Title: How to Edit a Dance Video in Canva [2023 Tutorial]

we have done being able to select our videos adding them on our timeline and even most importantly adding multiple videos because what's the importance of editing videos when you can't add multiple videos to your timeline okay so let's dive back okay so now that we have our videos here you know i would
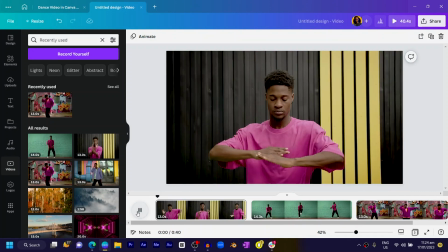also want us to add our audio because these videos come with no audio so if you play it you're actually not going to hear anything at all okay so to be able to make this video come alive you need to add some sort of audio to it okay so i'll just come to audio and in audio you can choose any of the of your choice but one amazing thing i love about canva is now you can be able to upload your custom audios to canva and that's one of the things i did i uploaded my own audio inside of canva okay so i'll just have
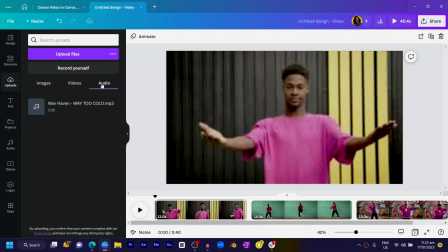to go into my uploads and in uploads i just have to locate audio when i come here i should see this audio over here so i can
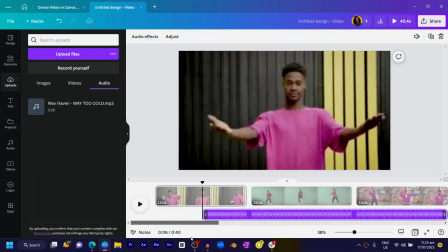just click and drag it in here so you can see where our audio has been added so i'll just click and drag and see it's not
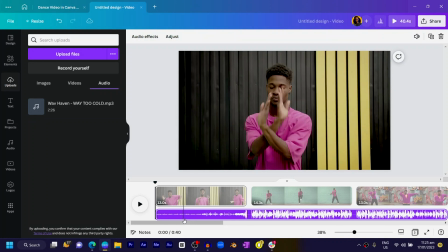possible at the moment so i just click it and drag it okay so you can see now we have our audio over here so if i play this is it so you can see that it takes a long time for the actual audio to start and i don't want you know it to take so much
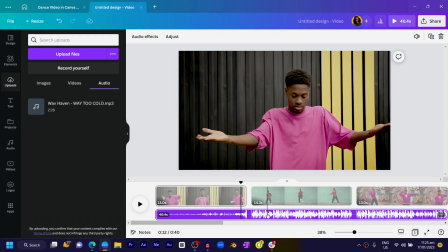time so this is what we can do to be able to change the audio okay so i can double click on the audio and just you know drag
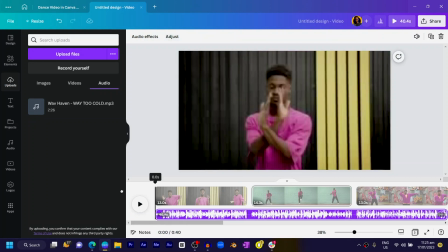it so that i just wanted to start know with some strong beats so let's see
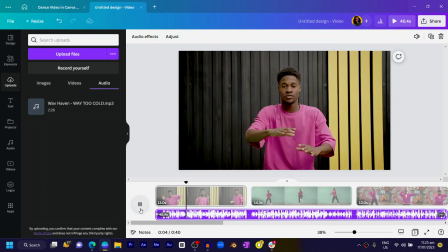so that's how to edit your audio especially in camera but that's not all we'll look at some of the other things we can do but one of the most important thing in video editing is splitting or cutting how we may call it and how is this possible in canva let me show you how you can be able to do this in
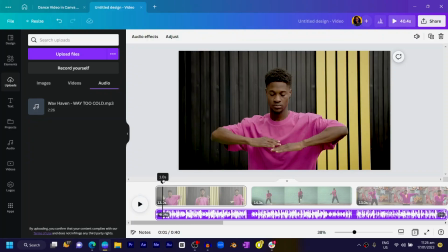canva so let's say i just wanted a few section of my video to play okay once i click on so i want a cut to happen over here because a striking bit happens okay so how do we make the cut all you
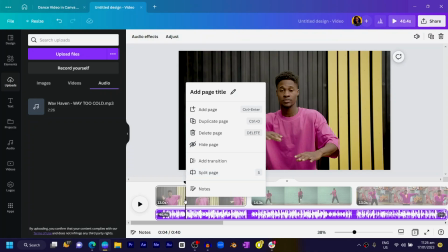can do is you can right click you know at this section and you see split page or you can simply press s on your keyboard to make a cut okay
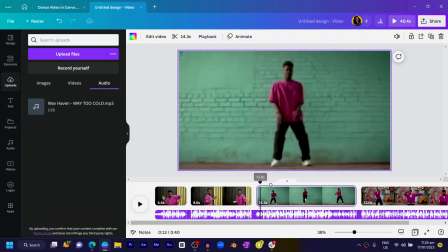then i can just maybe come over here also and just cut anything okay so i'll just click and split then i can drag it and bring this over here so when we play this is what's going to happen so you see how this works it's very easy and very simple splitting your audio helps you to just you know have your video in shutter format so that you can be able to move them around your timeline and this helps you to have a flexible experience when you are editing your videos okay
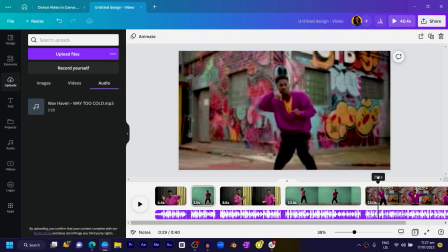so what i want want to do next is i would just you know maybe scroll to this part of it okay and maybe choose any other part so i
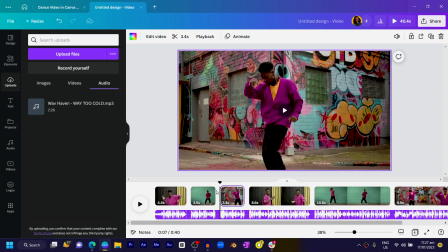can just try to click choose split and bring it in here okay but i would want a striking part of the audio to hit
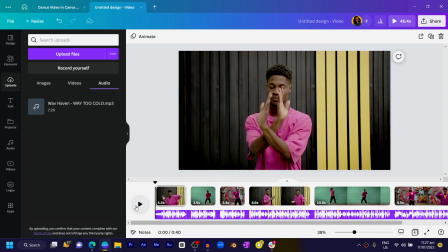before a change happens so let's split and see
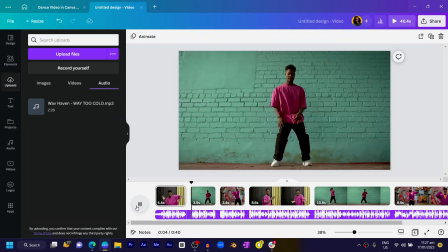okay so you can see what happens let's say we wanted to zoom in on this timeline what can we do click on the zoom page over here then it switches to
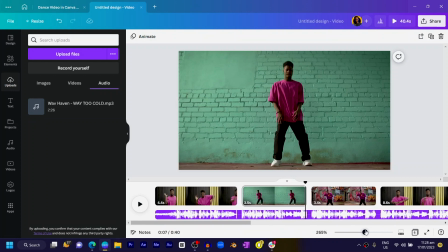that video timeline or thumbnails else okay then i can stretch it out so you can see where the striking beat happens so i want it to happen over here so i can just click on this okay so click on the video just trim
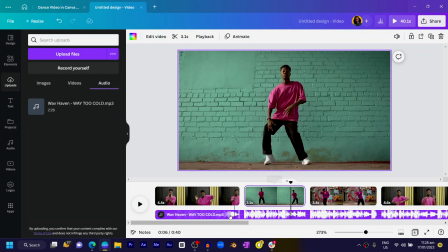it a little bit so that you can be able to have the transition over here with the beat okay
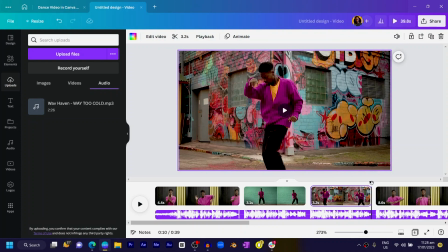so you know this part also i'll just do this so that it moves you know with the beat so in this case i'm editing according to the beats of the audio okay and that's one way to edit your videos you understand so let's play it and we'll just move to the next step
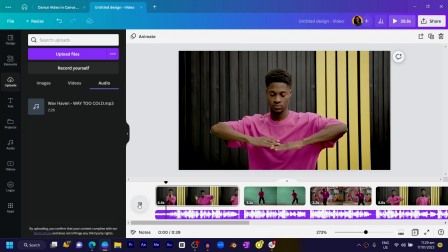so